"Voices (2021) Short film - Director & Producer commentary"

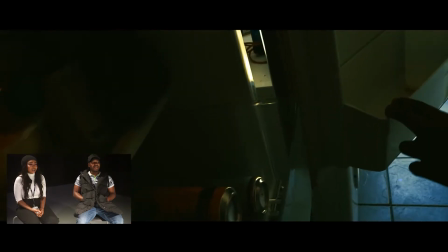No need to. Okay, so this part introduces the main character, Jason.
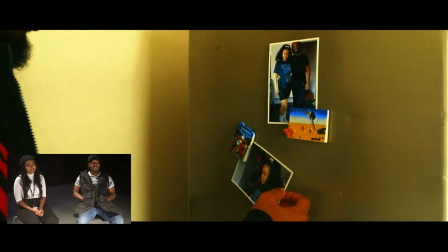All the flashbacks of his former life, former girlfriend.
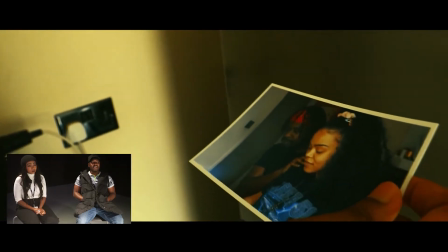So sad. So sad. I actually enjoyed being in the mind of him here when I was editing this with all the
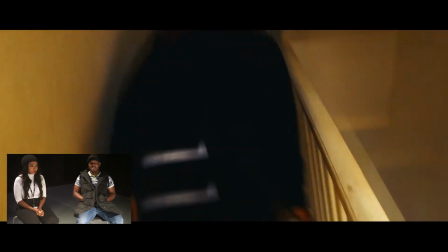blurs and making it look like drunk and disorientated.
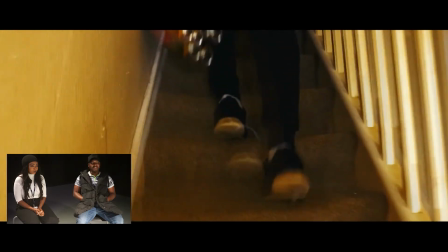I really like that effect.
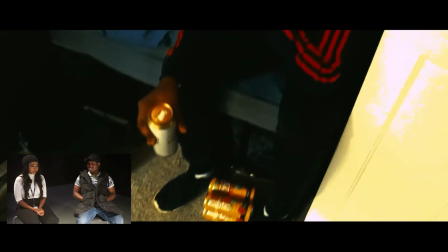And just getting into his mind of hearing. Can you imagine like hearing someone's voice in your head Yeah. over and over again?
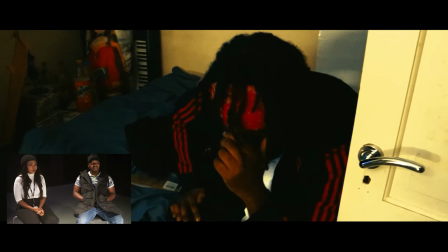Like, not knowing how they how it ended.
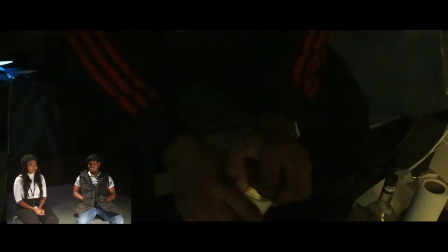Did I shoot this bit?
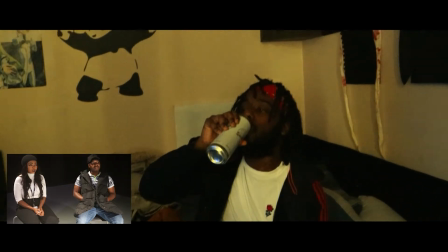Yes, you did. Okay, that explains it. Why?
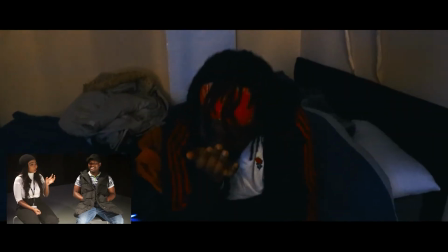You can tell which bits I shot and which bits you shot because yours looks a lot more professional and then mine's a bit, why is the camera moving so much?
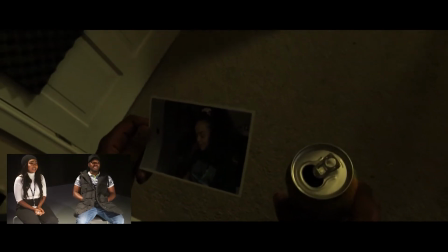No, but it really worked for this part because he was drunk, so I just used that
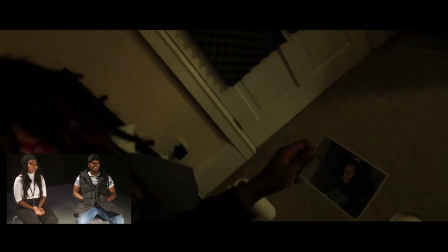to its fullest because it just made sense. So I think it's a lucky thing that you shot.
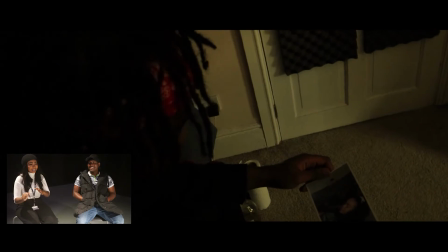Yeah, I planned it to be like that.
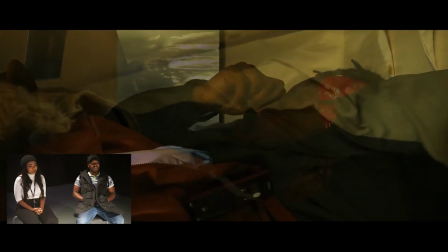Yeah, putting these shots together weren't so bad.
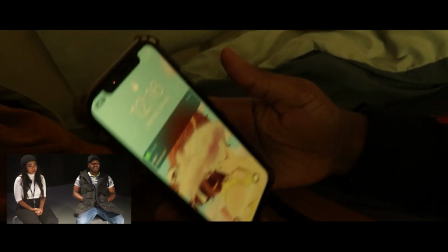Yeah, April gone. Don't want to hear nothing.
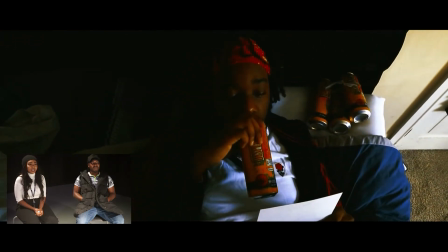What was funny was, during the shoot, I actually forced him to drink.
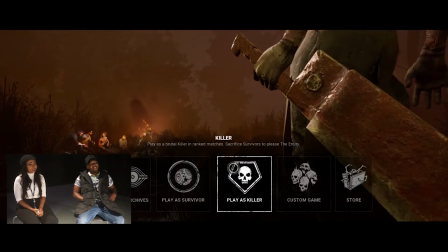And he was like, how do you expect me to act whilst I'm drunk? That's my favourite part.
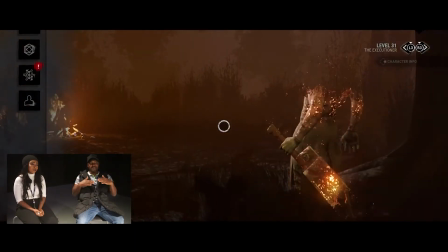The transition from the TV into the game. Yeah.
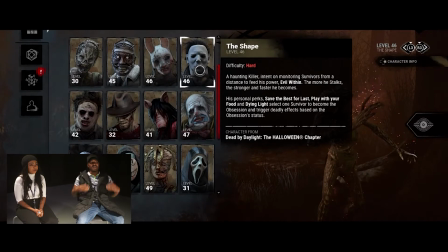And then just being inside Jason's head while editing was just, it was amazing.
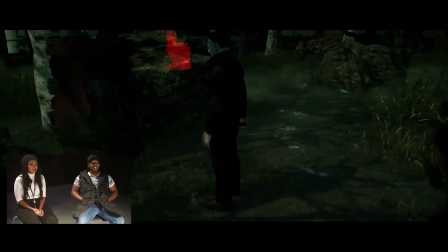It was amazing because you could just do so much stuff with it. And then that, just being into the game and then going into his head.
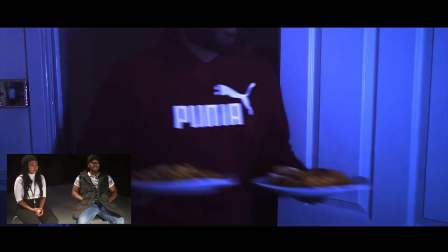Yeah. It was, it was nice. It was nice. Oh, okay, dinner scene.
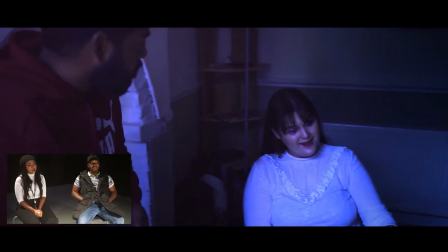This is Gabriel and April. This is where I learned the most about Premiere.
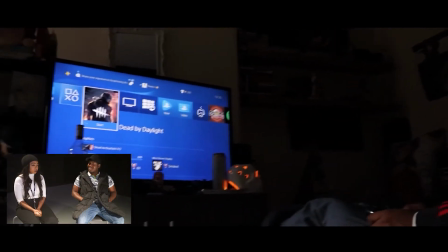Because The lighting effects. Yeah, you can actually have spotlights like you got in here.
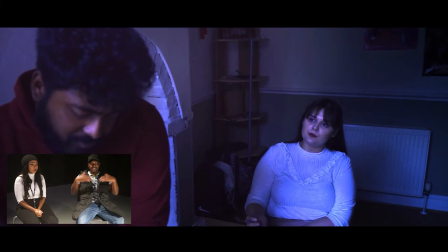Yeah, and like mimic that inside the video. Make so it look like they're in a studio.
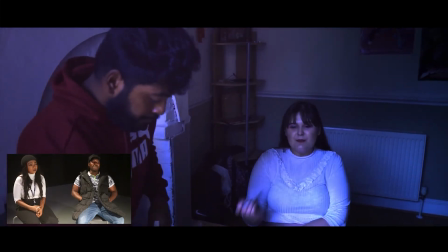Yeah, that was just that was mind blowing because I didn't know that was there, and like changing the actual colors as well.
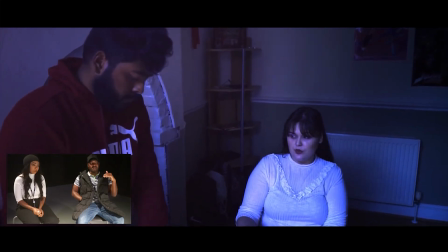But it's really hard to actually match the colors sometimes between the different shots, because this room, if you remember, was bright with sunlight.
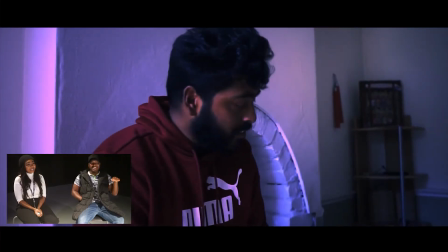Yeah. It was the sunniest day. There's no ambience. It was the one day that it was really sunny.
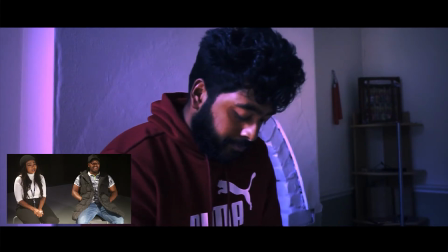Yeah, and we just wanted it to look kind of dull. So yeah, it was stressful, but I like this quite so.
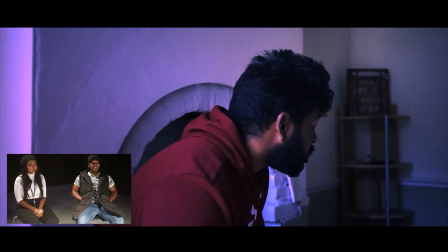Yeah, it's nice. I only wish that I did more with that.
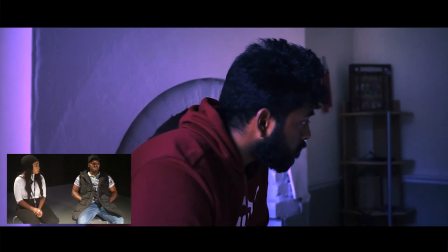Quite close up. Yeah, change your camera.
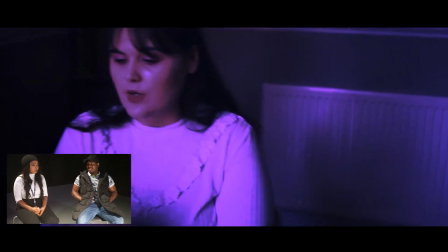Shots a bit. Pouring the drink and everything. Oh. I was so sure I got that.
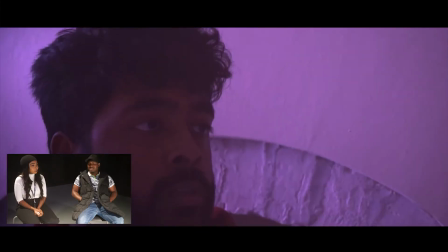But I'm pretty sure I did, but I think the camera just lost the footage.
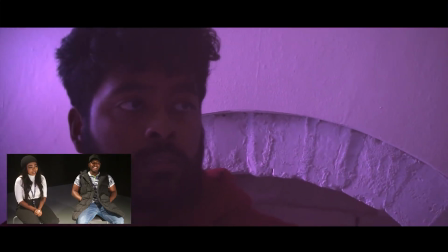I think we had a lot of technical difficulties on the day. Because I was like, where's the pouring the drink?
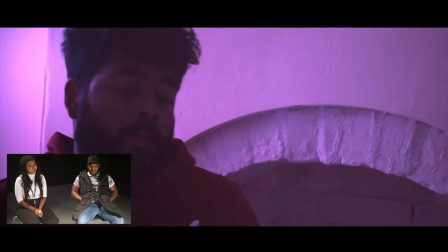There's supposed to be a close-up of him pouring the drink.
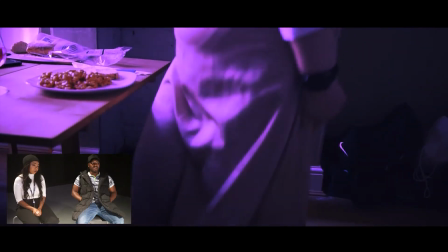But I wish I made that scene longer with him actually feeling like he wants to fully stab her.
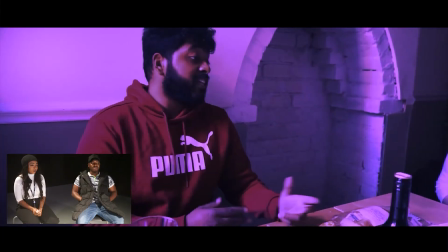Yeah. On his face. I think it was too short. Yeah, it was too short.
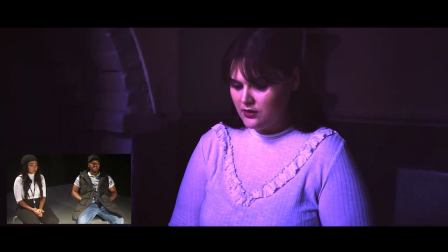And I really like this of April. This shot of her, like, she's fully scared.
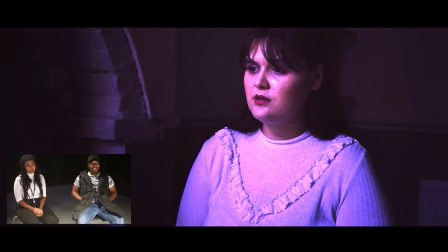Fully, So she's like, this guy's kind of mad, you know? Yeah.
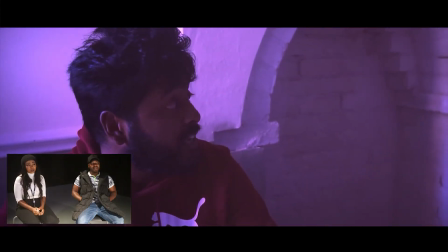So when I wrote this, I initially wanted April to just disregard Gabriel most of the time.
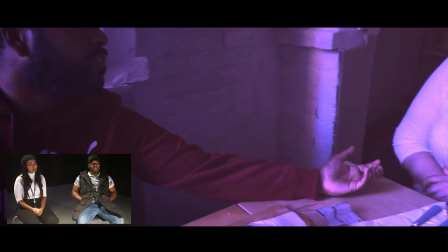And then this scene is the only one where she's actually paying attention. She's forced her.
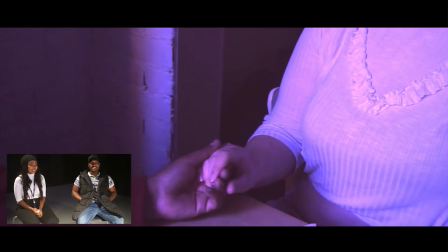Is she going to hold her hand? Is she going to hold her hand? And she does. I think everyone's just like, oh, you idiot.
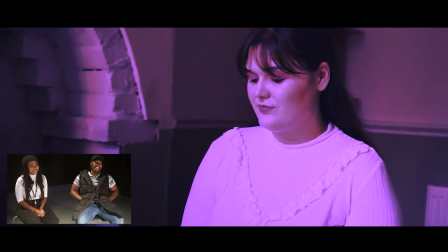Don't touch me. Yeah. Red flag. Yeah, isn't it?
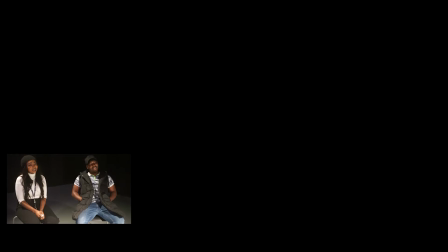Big red flag. Big red flag. But I think that's why you did it that way.
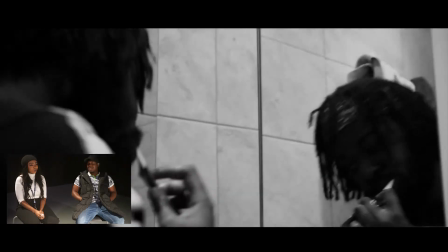Yeah. See, the audience just doesn't know who to trust. Yeah. Everyone's sus.
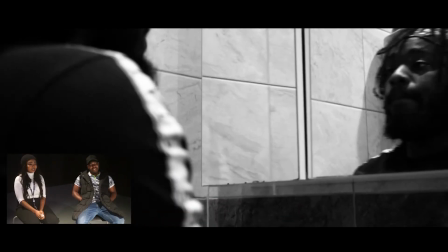The whole cast is sus. Oh yes, this scene.
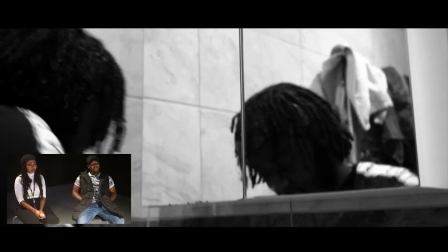This scene always freaks me out. It's Maya. Is this scene Maya?
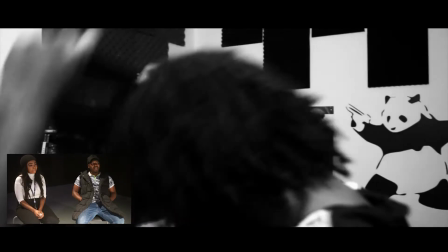Yeah. I'm getting ready. Yeah, I like these cuts as well.
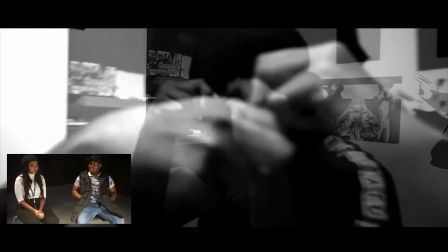Cause it was so long for him to tie that headpiece. Oh my life! I was watching it.
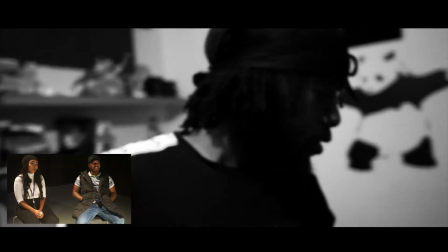I was like, bro, okay, we're just gonna cut this. But it's fine because he's meant to be drunk anyway, so.
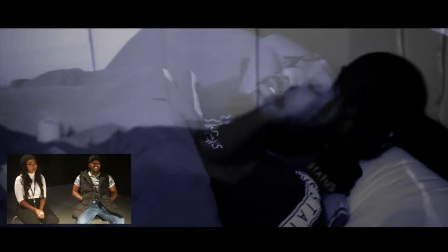Everything he does it slowly. Yeah. And he's struggling to even, like...
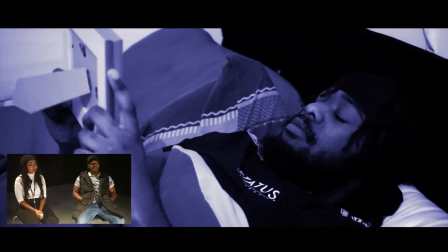Gets into bed and looks at the photo again. Like, he's proper obsessed with this girl. Still thinking about her.
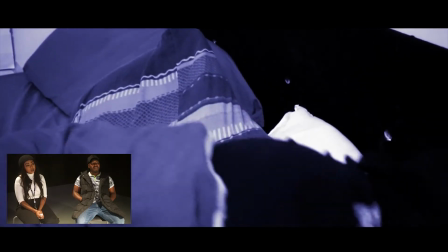Constantly on his mind. Again. Bright-ass day.
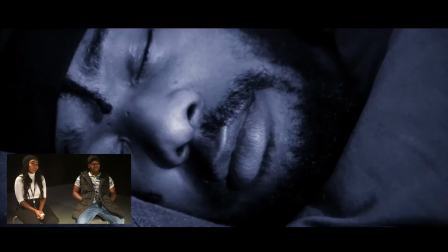Yeah. Yeah. But it looks like it's night. Love it. Hears that creepy voice.
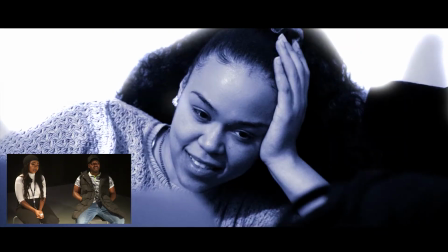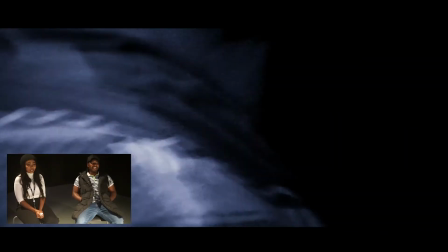It's that look back, even though he's seen her and he's about to turn around, he looks back again. Yeah.
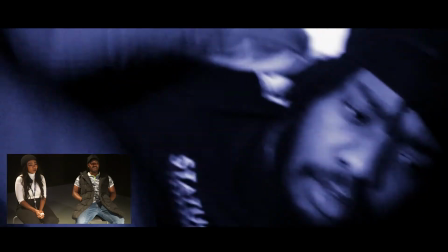Like, go away. This was fun to shoot as well because of the fact that he was the same side on the bed.
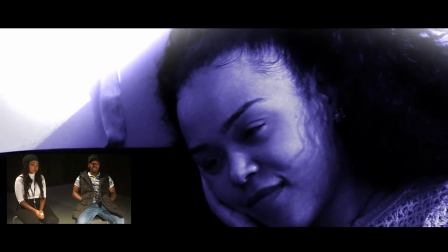Yeah. But when he turned, it made it look like he's on the other side of the bed.
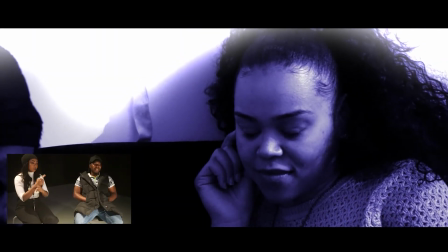Yeah. So did you have to flip the screen? Yeah, so you just mirror it when he turns.
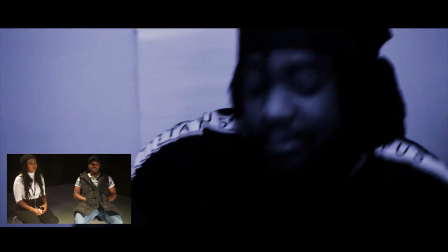But it's making it convincing that was a problem for when he turned. Yeah. Like blending it.
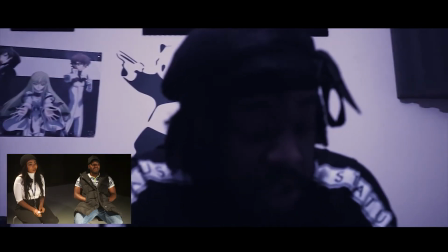So writing this part was the hardest because I'm not lovey-dovey. So I was trying to think in Jason's mind.
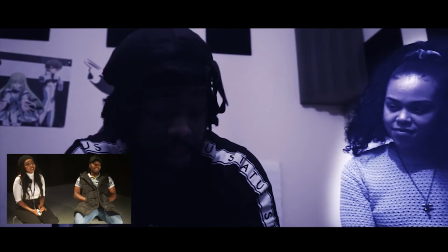You love your moist stuff, not. Man. But like, I tried to think, what would he say to someone that he lost that he loved?
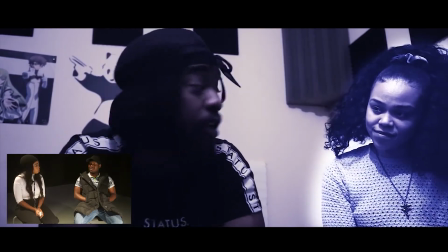God. And you tortured him with that big ass monologue. Gave him a monologue.
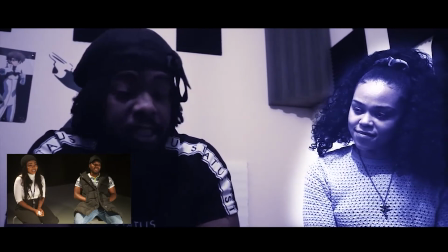We had to cut so many times, which made the process of editing hard again.
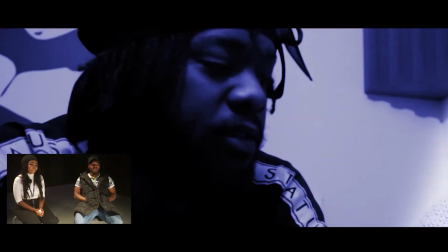Yeah. Because we didn't get enough shots of him getting off the bed, so it just looked weird. But I love creating that ghost effect.
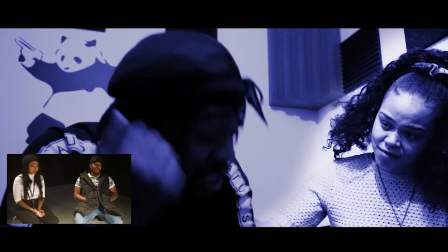That was so good. That's really cool. So good. Couldn't do it again though. Could not for the life of me do it again.
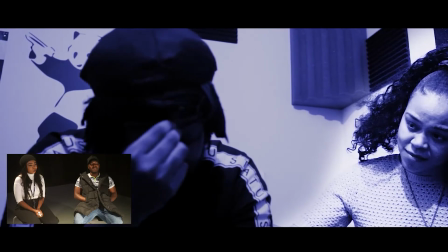Sorry. But it's thankfully, this is the only scene where I made it look like that because, as you said,
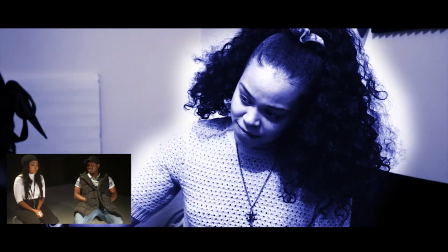you wanted it to be like the best memory of when she died.
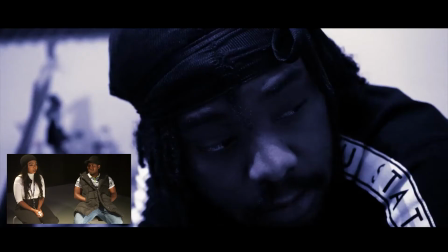And she's like, yo, find the truth. And then she just disappears. Like, what truth?
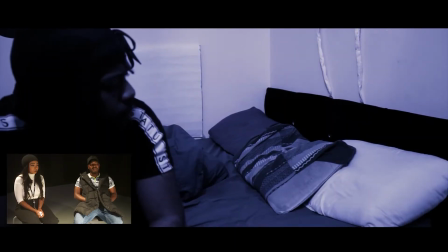I feel like we should have emphasized more of that throughout though, of like finding the truth.
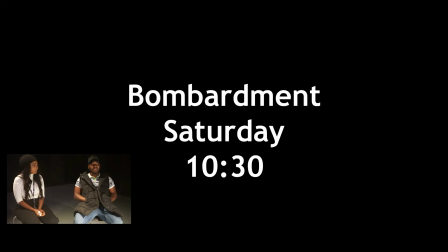If you could make it longer, it would have been good. This is April's big scene. People, where you get to see her being annoying.
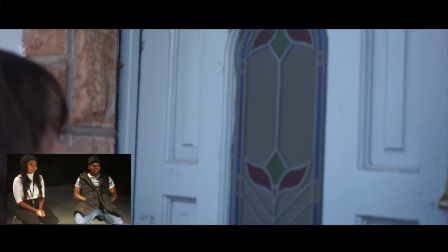Yeah, but she's annoying throughout it, so. More the character they probably.
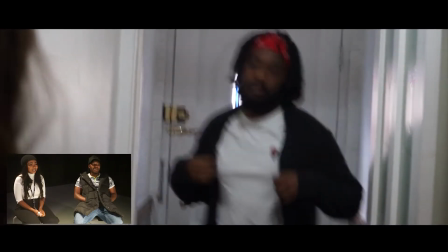When was the last time you showered?
Nasty.
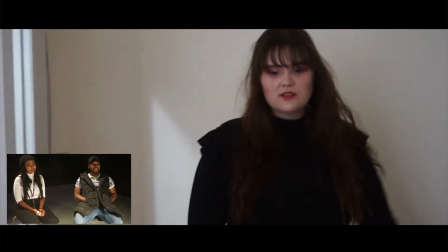Yeah, I love this. I think this was the most irritating scene for me because I had to get all the props.
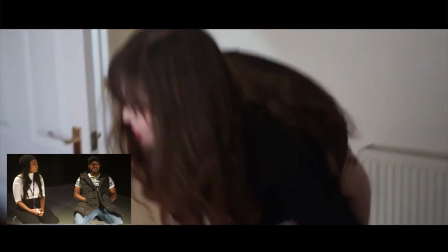Oh, yeah. I was thinking, I walked into a shop. Well, to be honest, Darnell was a drinker anyway, so he had most of the drinks.
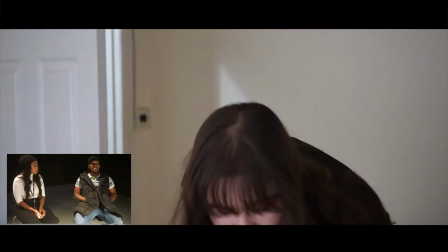But most of the cans I had to get. So I walked into the shop at 9am in the morning, and I was like, to the shopkeeper, I need cans.
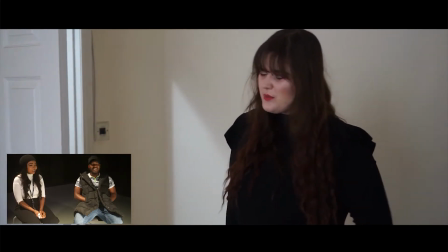And she's like, it's a bit early to serve alcohol. I'm not an alcoholic, honestly.
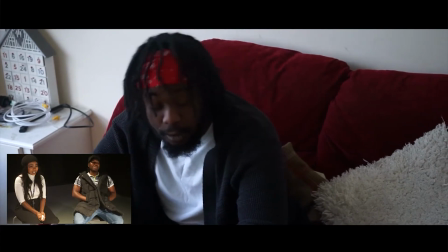Like, you're a lunatic.
I just haven't had the time.